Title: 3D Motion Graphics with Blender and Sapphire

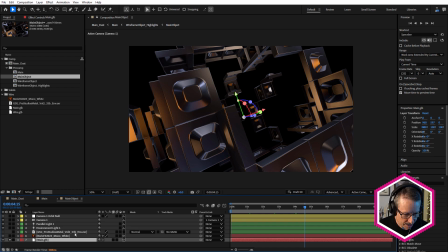8:13 So I've imported the Pro Metal Studios image, the EXR, into After Effects, added an environment light, and for the environment light source, just chosen that layer.
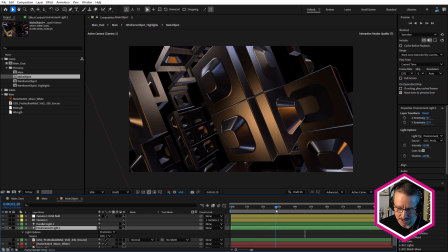8:26 So I've got full flexibility to light this using the HDRI directly in After Effects, which is great.
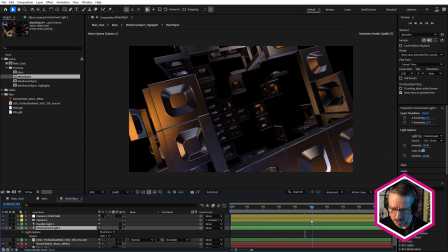8:34 It's so nice not to have to pre-render from Blender.
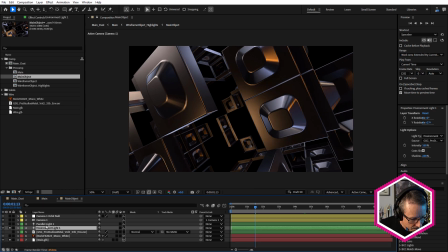8:40 So that's that object, and we've also got the Boris Effects logo in here. I'll just turn that on. So that's also a 3D layer. You see, I've just grabbed it in here and just positioned it inside because After Effects 3D
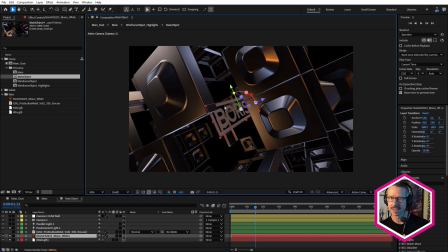8:55 layers are in the same 3D world as imported 3D objects, which is great.
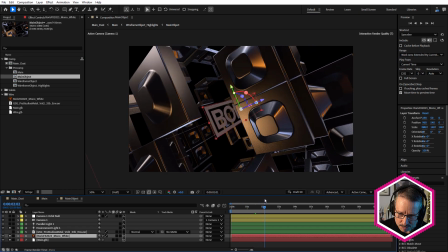9:01 And you can see we've got this really nice move here where this is rotating around like that.
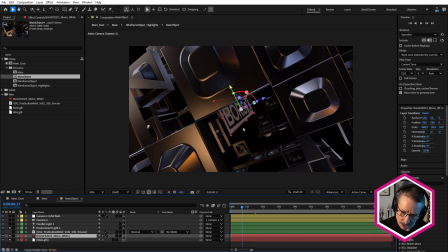9:07 And it's nice because you can see the logo through there, through the little window there.
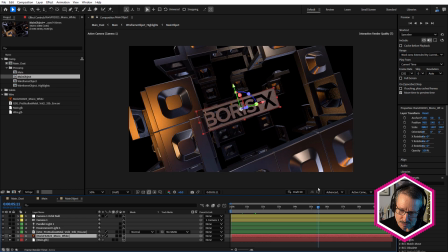9:12 And as it rotates, we've got this main window where we reveal the logo, which is really nice.
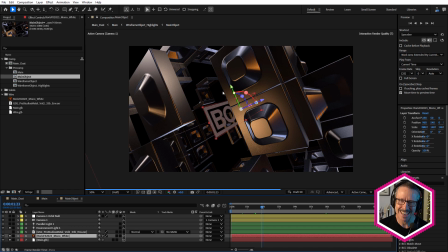9:18 And I didn't actually plan that in Blender. As you saw when we exported this object, or before we exported it, as we were setting it up, I just moved the time indicator and just chose what I thought looked like a good frame.
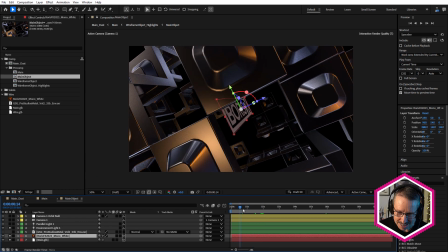9:30 So it just worked out really nicely that we see it in the side and then we see it in the front like that.
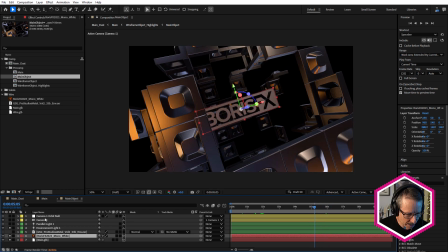9:35 So the animation is coming completely from the camera and the orbit null.
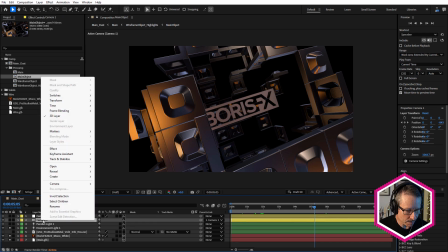9:41 Just very quickly, to create an orbit null, just right click on the camera and choose Camera, Create Orbit Null.
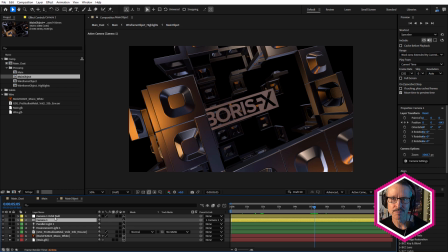9:48 So, I mean, I've done 1,000 tutorials, probably more, and I've probably mentioned countless times that when I animate a camera, I like to animate the camera's Z position. You can see I've got keyframes for the Z position.
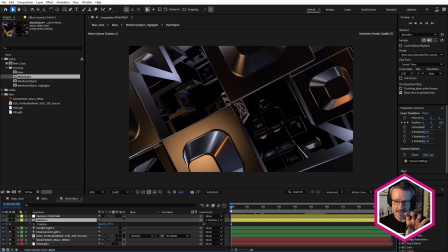10:04 So the camera's starting in close and it's pulling back. Okay, so that's all I've done there. So I've animated the camera separately from the null. So for the null, I've animated the Y rotation and the Z rotation.
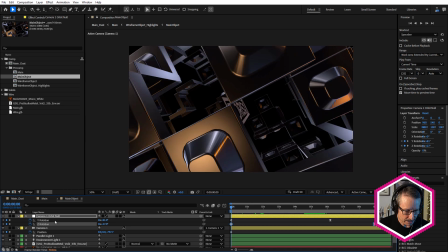10:18 So Z is giving us that banking. And of course, there's the orbiting created using Y rotation.
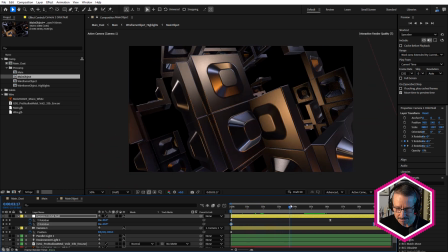10:24 So you can see it rotates around. And watch what happens.
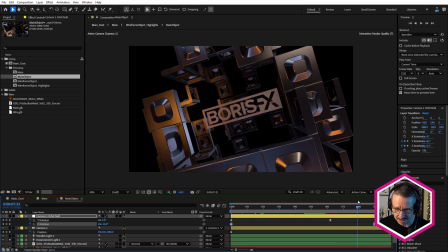10:29 It goes a little bit past the point. So it overshoots, right? And then it just eases back into place. I like that overshoot. I think it makes it look really natural. So if we have a look at the graph here, see how we've got this overshoot here?
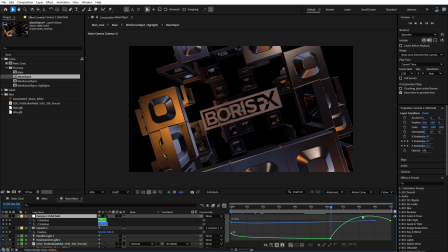10:44 So it's coming up and it's going a little higher, then it's coming back down. So it's overshooting that final keyframe's position, which is really nice.
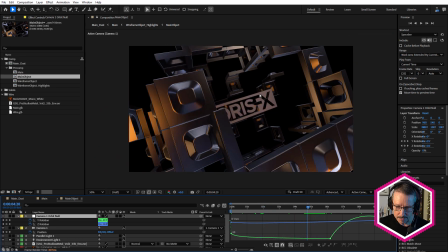10:55 Now, the logo is a little dark. So to fix that, I just used a parallel light and just pointed that parallel light down at the logo like that.
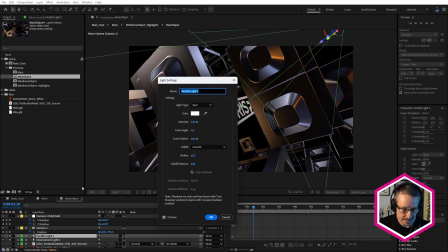11:06 You can see it there. And if we have a look at the settings, you can see I've used a smooth fall off.
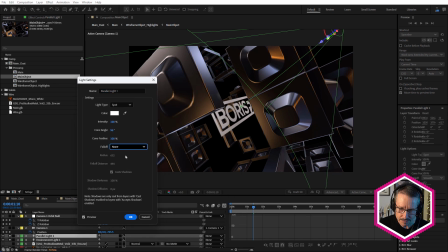11:12 If we choose no fall off, it just lights the background a little too much. And inverse square wasn't quite giving me the result I wanted, so I chose smooth.
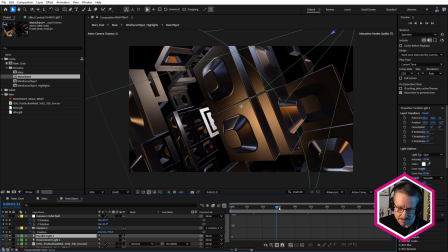11:22 So that way we're getting mostly the logo illuminated with little effect on this object here.
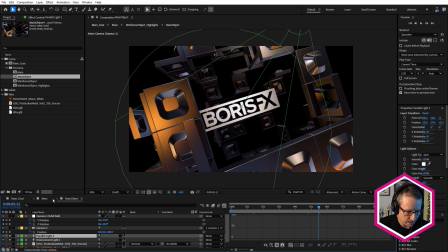11:30 If we just turn it on and off, have a look and see where it disappears in the reflection. So I'll just turn it on and off. So it's not too much. There's a little bit up here. There's a couple of little areas where we see it, but I think if anything, it just adds to it anyway.
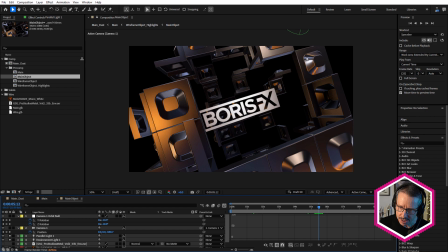11:45 And one other thing I wanted to just point out here is, see how that curvature that we created in Blender really works well with this metallic HDR. If we had a lot of angles here without any curves, metal doesn't look as good.
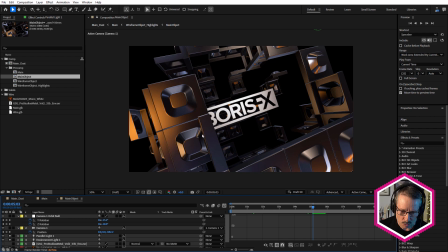12:00 It's really nice to have curved surfaces, and it really works beautifully, you know, with this curvature here.
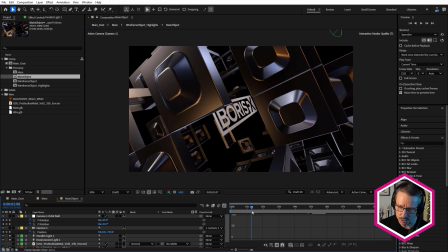12:07 So as it moves around, as the object moves, it reflects that HDRI and just looks so good.
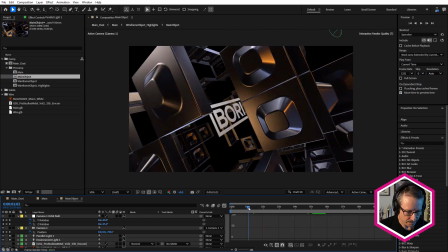12:14 You can't really go wrong with metal, can you? It just looks so good. So here's how it looks so far, and it's definitely starting to look good.
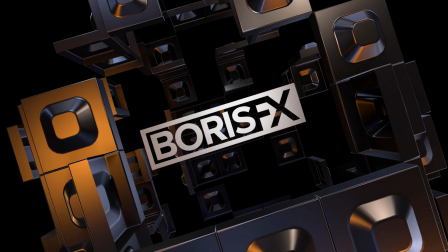12:22 It's got loads of depth, and that metal looks really great with that HDR environment.
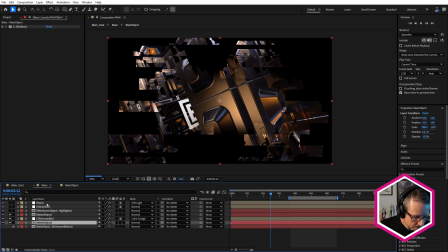12:29 All right, so now back in the main comp, I'm going to solo this bottom layer.
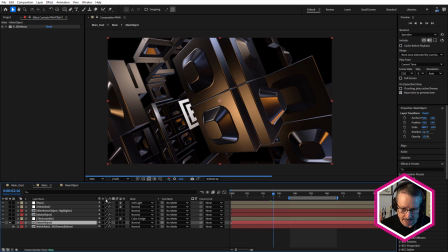12:34 So here's our main object, exactly how it looks in the main object comp, except we've got a little bit of depth of field going on here. And I didn't render any depth of field. Well, I didn't actually render out of Blender, so how am I using depth of field?
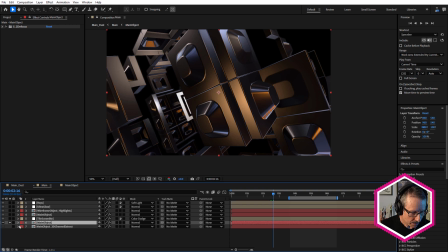12:47 Well, that's thanks to the 3D channel extract effect. So let's just come down to the bottom here and take a look at that.
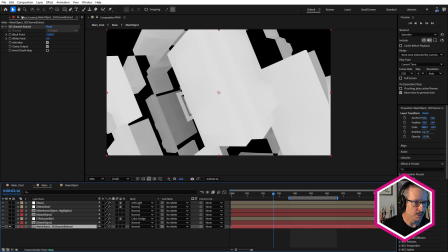12:56 We've actually created a depth map using the 3D channel extract effect.
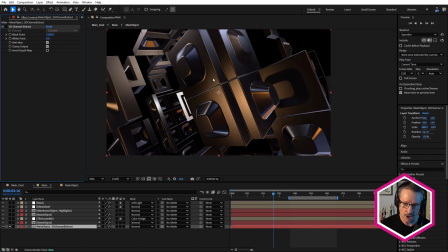13:01 So by pre-composing the 3D object and then applying 3D channel extract,
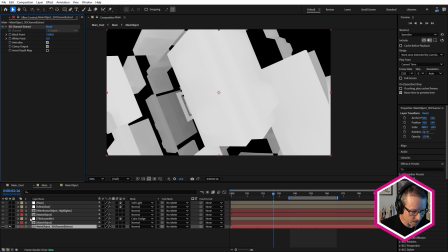13:07 I can create a depth map, which is super useful. So I'll just turn that off and then select this again.
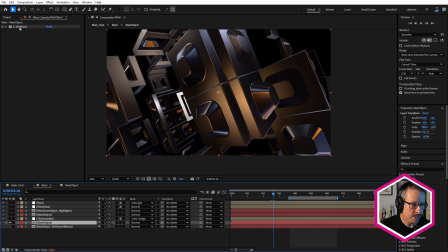13:14 And I've used Sapphire's Z defocus effect, and I've chosen for my Z buffer that composition. So, and also making sure I chose effects and mask so it recognizes the Z buffer effect or the 3D channel extract effect.
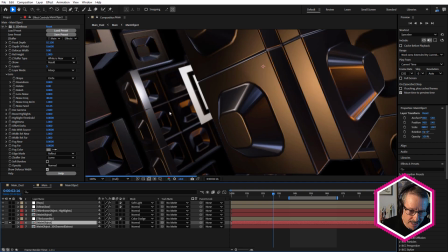13:34 So here you can see I've just done some subtle depth of field. I can play around with the focal depth and I get full control over the depth of field, which is so useful.
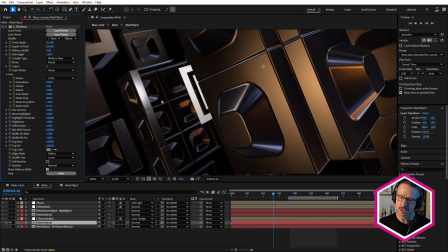13:46 Really like that. In the end, I wasn't sure whether I wanted to use much of it or any at all, so I decided for something really subtle.
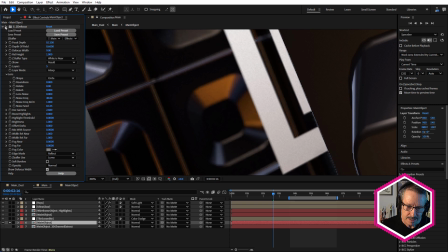13:54 You can see that's slightly out of focus in the background. And it's easy to set up, and it's just great to have that option,
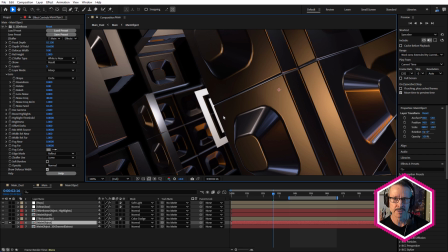14:03 not having to go back to Blender or, you know, your other 3D app and, you know, render that out.
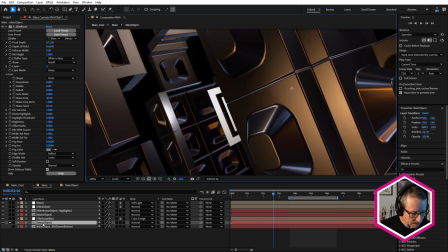14:09 So fantastic. So that's the 3D channel extract.
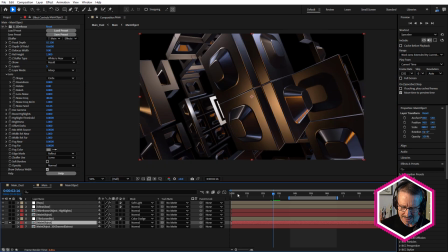14:15 Now, at this point in the creation of this,
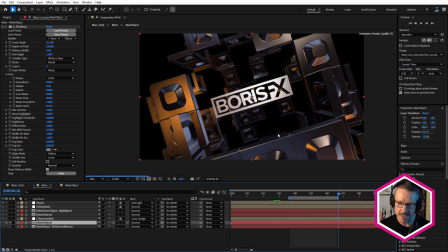14:20 I was thinking this is really starting to look good, but I want to start using a few more Sapphire effects because I wanted to showcase them. And I tried tile scramble, and as soon as I put tile scramble on this, I thought, whoa, check this out.
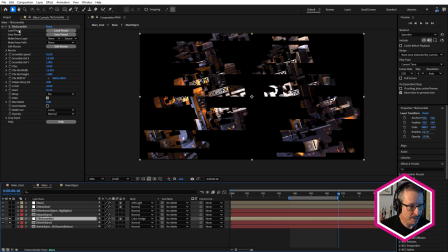14:34 So tile scramble literally just scrambles your layer into a bunch of tiles. This is pretty obvious, isn't it? And it's got built-in speed options. So it's actually fairly slow. I've knocked it right back, so I didn't want it to be moving too much, but that can be animated.
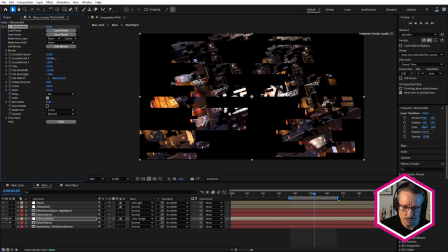14:53 You can see I've just adjusted the scramble rel X and just broken that up, really fractured it up, play around with the tile amount and, the Z distribution.
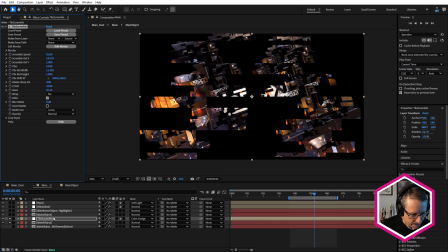15:06 There's a bunch of settings in there that you can adjust. And by itself, it doesn't look, particularly interesting because we're losing that 3D-ness. So I wanted to bring the 3D feel back.
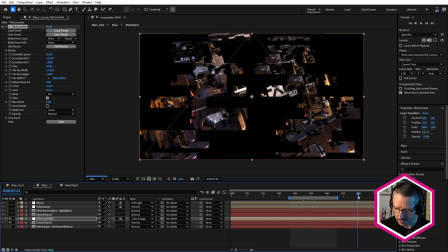15:23 And also we're losing the logo as well, right? We can't read the logo. We move towards the end of the animation and we can't read anything.
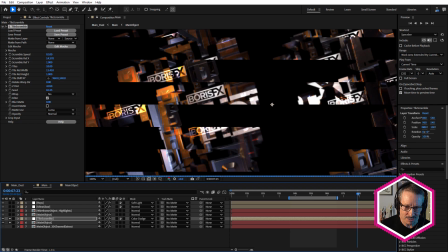15:30 But it is nice how we're getting this sort of fly eye kind of look where we're, duplicating the logo a few times.
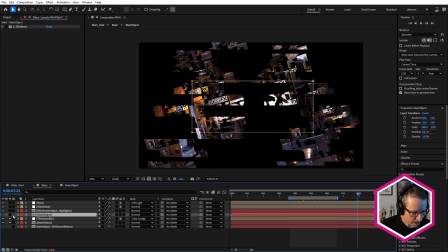15:36 It's good for the branding. So above that, we have main object again, so duplicated.
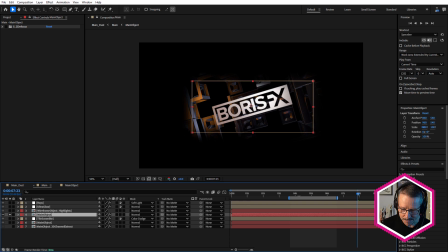15:43 And you can see I've literally just duplicated the layer and masked it off, just with a little bit of feather around the edges. So if we turn that on and turn that on, so now we've got that.
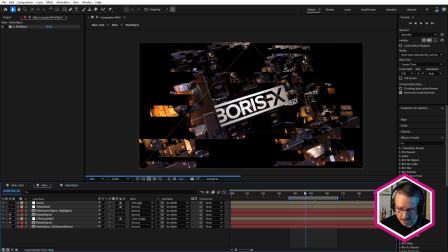15:57 So we've got total ability to read the logo now, which is great. I haven't even animated the mask,
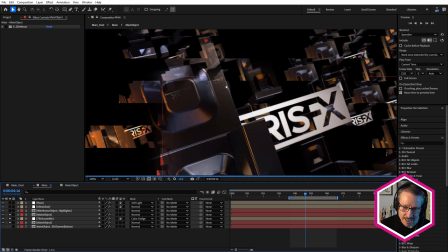16:04 but you can see how we're still getting a kind of connection between the unscrambled layer and the scrambled layer.
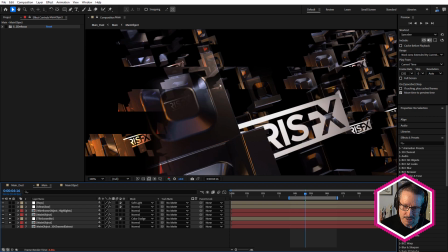16:11 You can see it's still got that sort of ghosted kind of feel to it. So it's not completely scrambled, which is nice.
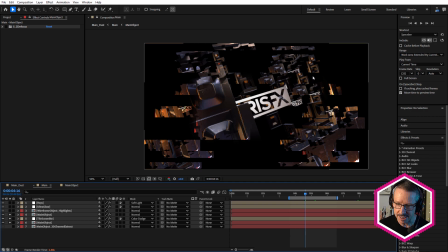16:19 But in order to really reintroduce that 3D depth to this, the 3D model look, I use the wireframe object. So there's the wireframe object. Let me just solo that.